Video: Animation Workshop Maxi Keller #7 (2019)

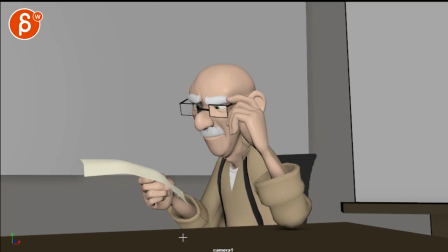all right let's play this in full first but you can't do this to me
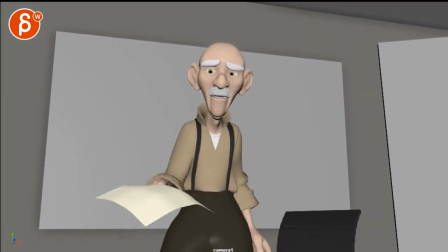i started this company you
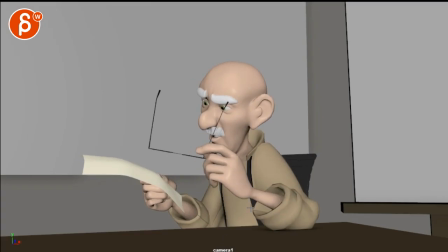know how much i sacrificed all right uh i got a couple thoughts so you are mentioning a couple things here first let me get to that first here so i was a bit confused about your note here that the legs are going through his face
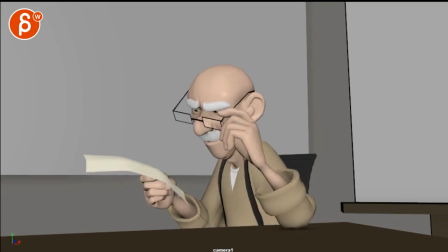i'm assuming you're talking about this with that i think you can just cheat when he takes that off how that hand more move more towards us you know and rotate the glasses a bit over i mean because the backside you
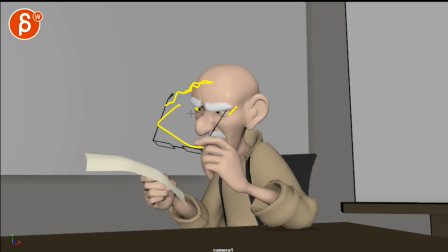can cheat as long as we don't see it go through the eye you can go through the face we don't really care about this it's just about this one so bring that wrist a bit towards us or rotates you know pivot off of here that the
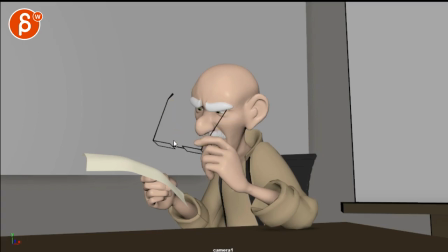glasses are a bit more here so that this would be here um i think that would be totally fine now speak of which but you can't this
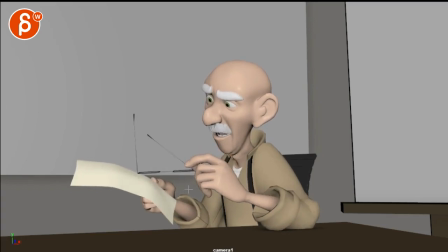seems a bit weird because if he's holding it here for that to pivot down like what is he holding on now to me it seems like what he's holding on to the to that side of it so i'm assuming you're dealing about you're talking about when he does all the gesturing that this is here
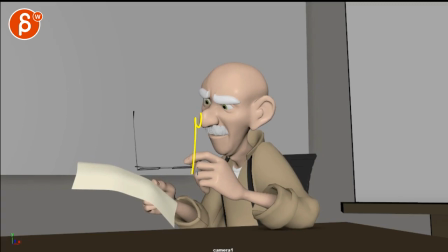and it goes through the face um again i would just cheat this where he takes the glasses and when it's here just rotate that wrist towards us so that or or away i mean they're either
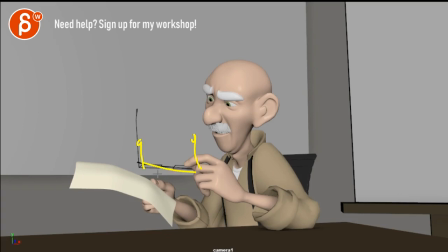way either the legs are pointed more towards us so perspective wise it would be like this or uh you know with uh with we see the the inner side of the glasses or you rotate the hands away from us so these guys are going away and we see the front side of the
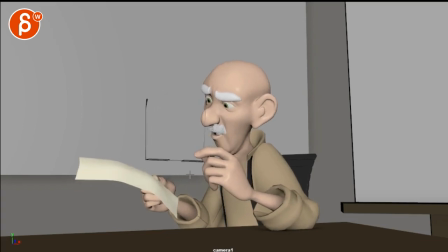glasses i would just do it like that i wouldn't do this because this seems a bit weirdly not possible like now that now the glass is kind of floating in that on that grip side so that to me would be the first thing here but you also watch out your spacing that arm
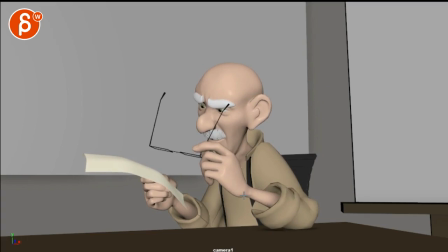comes out really fast and bam and it kind of harshly stops and then changes direction going this way so it feels you watch that wrist oh that kind of stood out there a bit but you can't do this to me
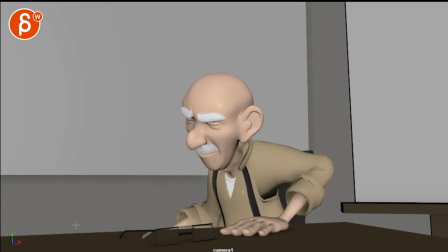then you mentioned about eye darts um and like a stare and to
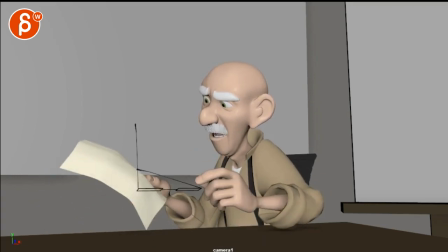me it seems like here is kind of the starey part uh and you're asking how i make i think you're asking about how i make eye darts and and head moves work together i wasn't quite sure what you meant here
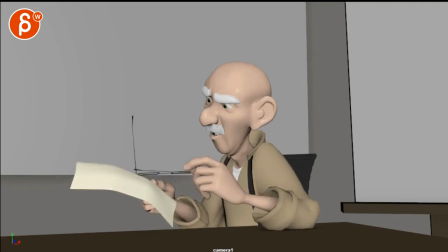do you try to make them work together somehow so to me yeah it would be i mean the thing is the moment you have head moves it's going to minimize the eye darts because there's too much movement so you have to kind of look at at what point do i want the head
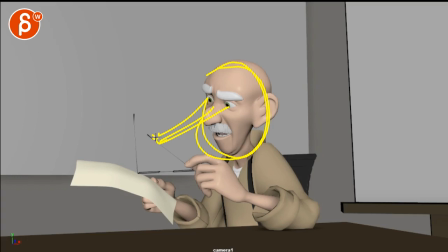to be still for just like a more existential what am i reading and processing but if you're also moving the head around and just make the darts just a bit bigger and then it becomes more of a searching i'm searching with the head and my eyes for memory or information i'll look at
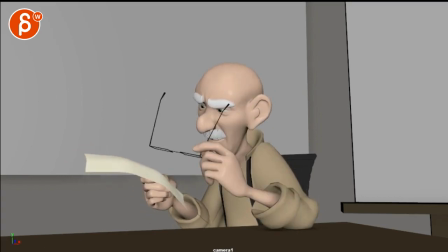that but if i look at this here goes
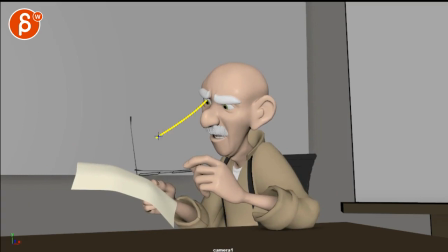down do this to me this seems weird that he he is looking at this but the moment you bring this
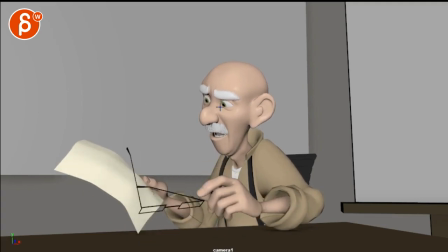down i see how the how the eyes follow but the danger is that that as an audience we will also look here because there's so much moving now and then i'm going back to the old man and now all i see is a stare i'm
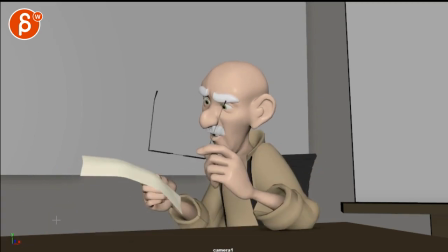not sure if i'm i'm a fan of that stare you can't do this to me
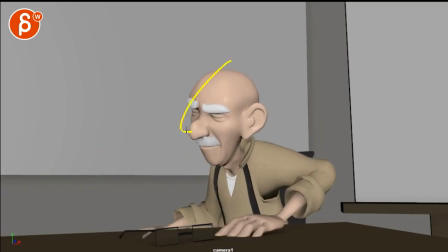because there are a couple things to me he does a stare but then this becomes very slow and spliny and
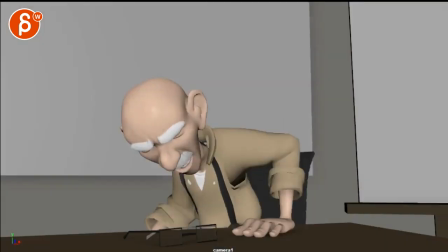also with that camera move i'm also not a massive fan of the camera move that's a different issue there it's
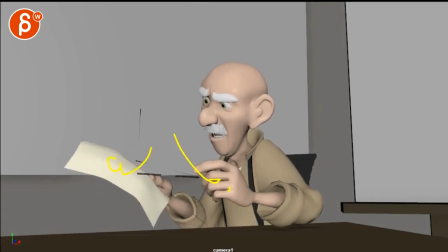to me to me it seems more like you want to go from this and then when he does this you
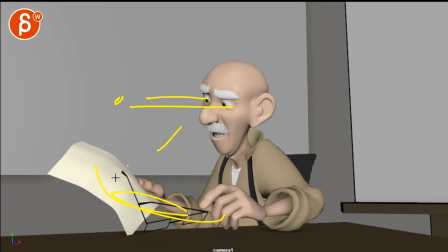do a bigger eye dart where he looks this way so we don't think that he's still looking here and it gets confusing to me i would dart out this so he looks out
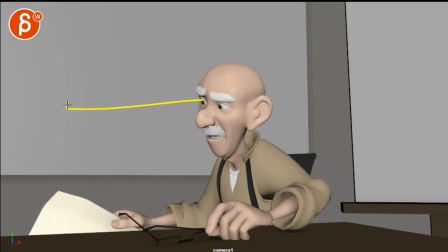into the distance here and then before this you might have one bigger dart imagine your your eye box is here and then you dart over to this
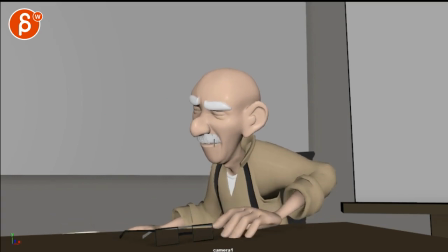make one big dart out of this and then a stronger blink and not such a slow like oh i'm so tired to get up because he
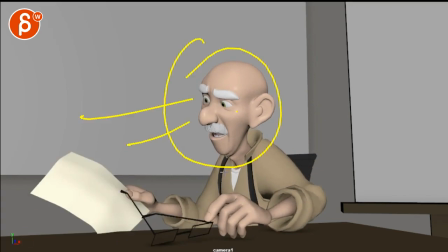is he is now fully alert and processing things and getting angry so having that slow blink to me takes
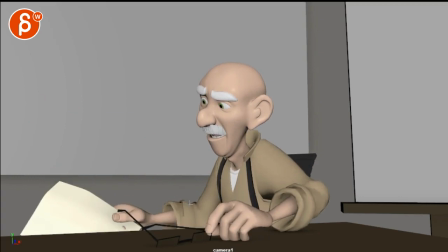away from all of that energy and then i would be also careful with his arms both of them feel like they're going back at the same time
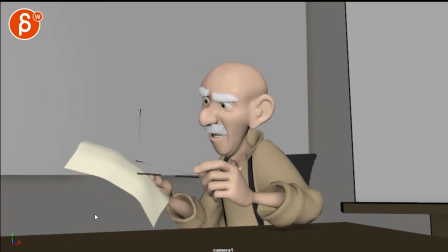so to me it's like this is the document of despair here where i would i would almost
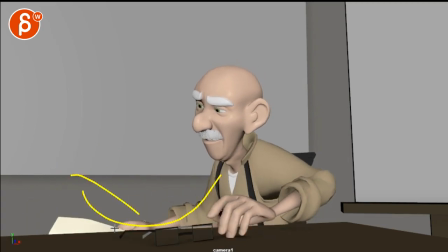hold that a bit higher like don't move it as much or if at all and it's just this and then on that getting up then you can lower the arms a little bit more offset and you avoid that type of stuff and
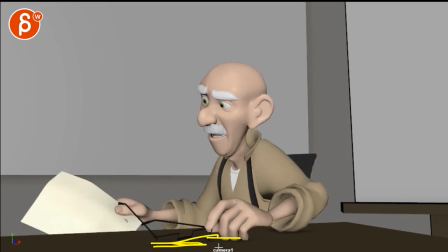then yes there's intersection here intersection here like to me stuff like this seems very obvious and i know you're gonna fix but sometimes since i'm uploading this on on my channel sometimes i get comments from people hey what about this like yeah i know i know i know i'm so gonna make sure that people know i know i see
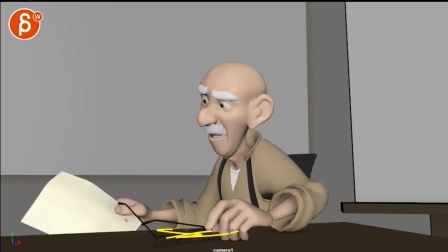this but also know you and you're a great animator uh you know all this the constraint pops and stuff i don't feel
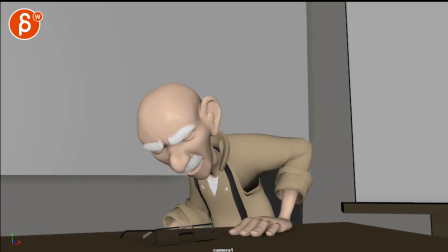like that needs to be addressed because that seems so obvious so
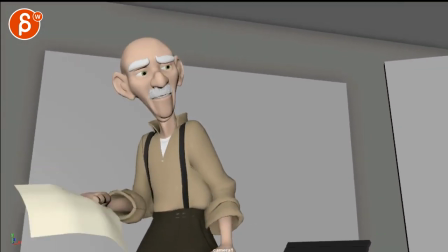what's happening here here is that you go up and you have that big exhale but then also the camera drops and it makes this all over
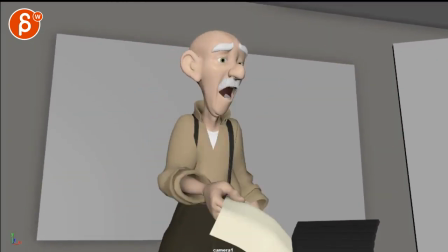emphasized and then it makes it all very swimmy and and it's a tricky thing because
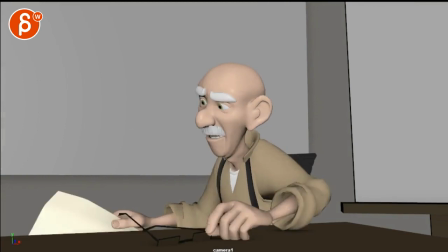if you just tilt up to me it seems like we would have to be it's such a tricky thing you would have to be
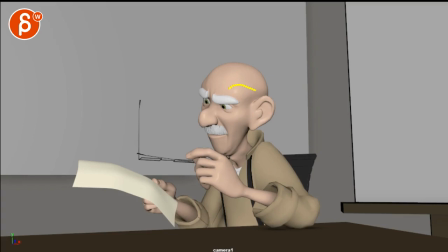almost globally further away so it's a bit smaller in frame so that we can tilt a bit less
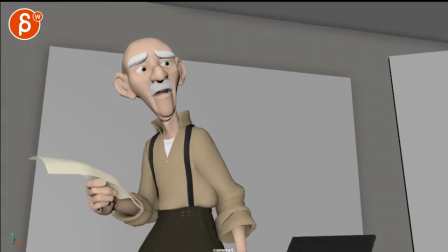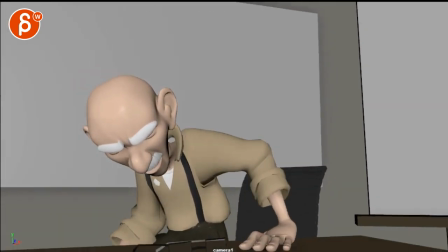or you tilt you start tilting here ish the way you have it but
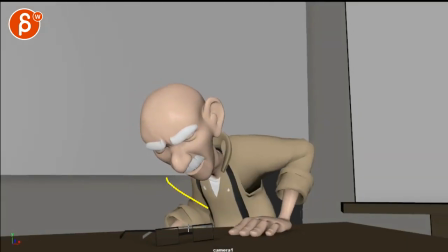you end maybe here so it's it's a slower tilt with a little bit of translate raise because
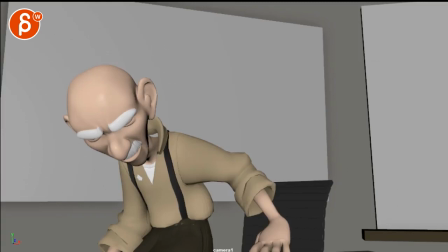right now to me that tilt is so in sync with the body like it tilts up as the body goes up and
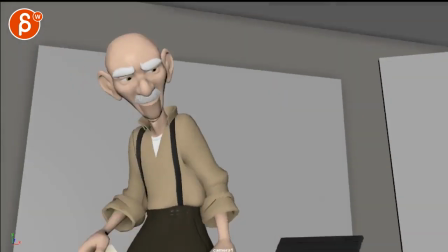then the body exhales goes down and then the camera goes down with it it feels just weirdly in sync i'm not sure if this would work with the camera if
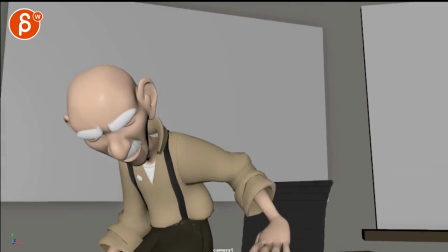you start here but you end maybe around here and make this a much slower transition um i will concentrate on the animation first
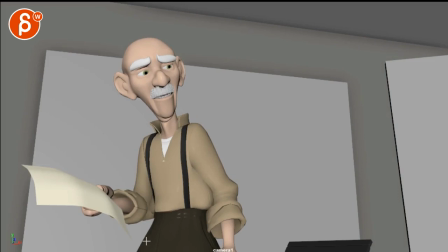and how about this email me your scene um
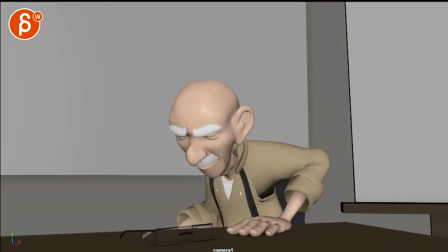and i can take a look at it so i'll play with the camera around a little bit i'm just curious
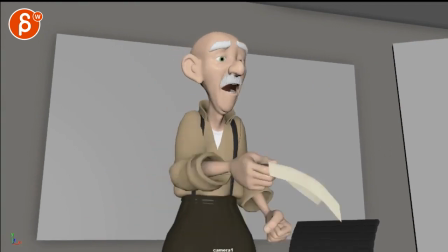i started this company after that i don't mind and you're also talking about adding some more jitter and in his hands
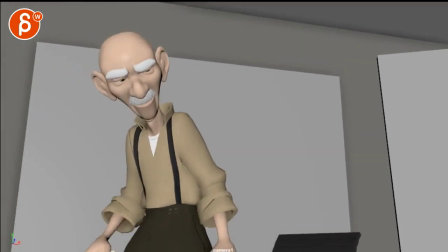and making him a bit more uh old mannish which i would agree that we kind of need but also ramping it up so that it ramps up more more more more into
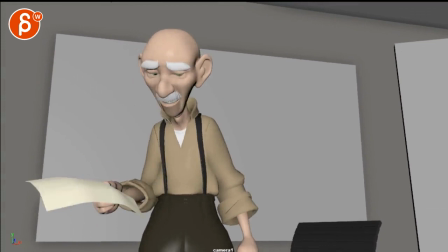this especially during this silent moment uh also again speaking of the camera once you're here i would leave the camera the
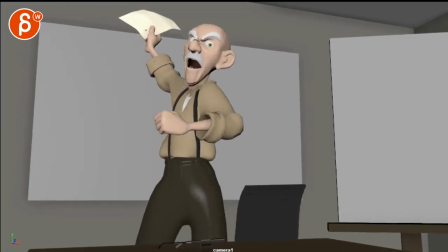way it is i know we don't see this but here's the thing i want to concentrate on him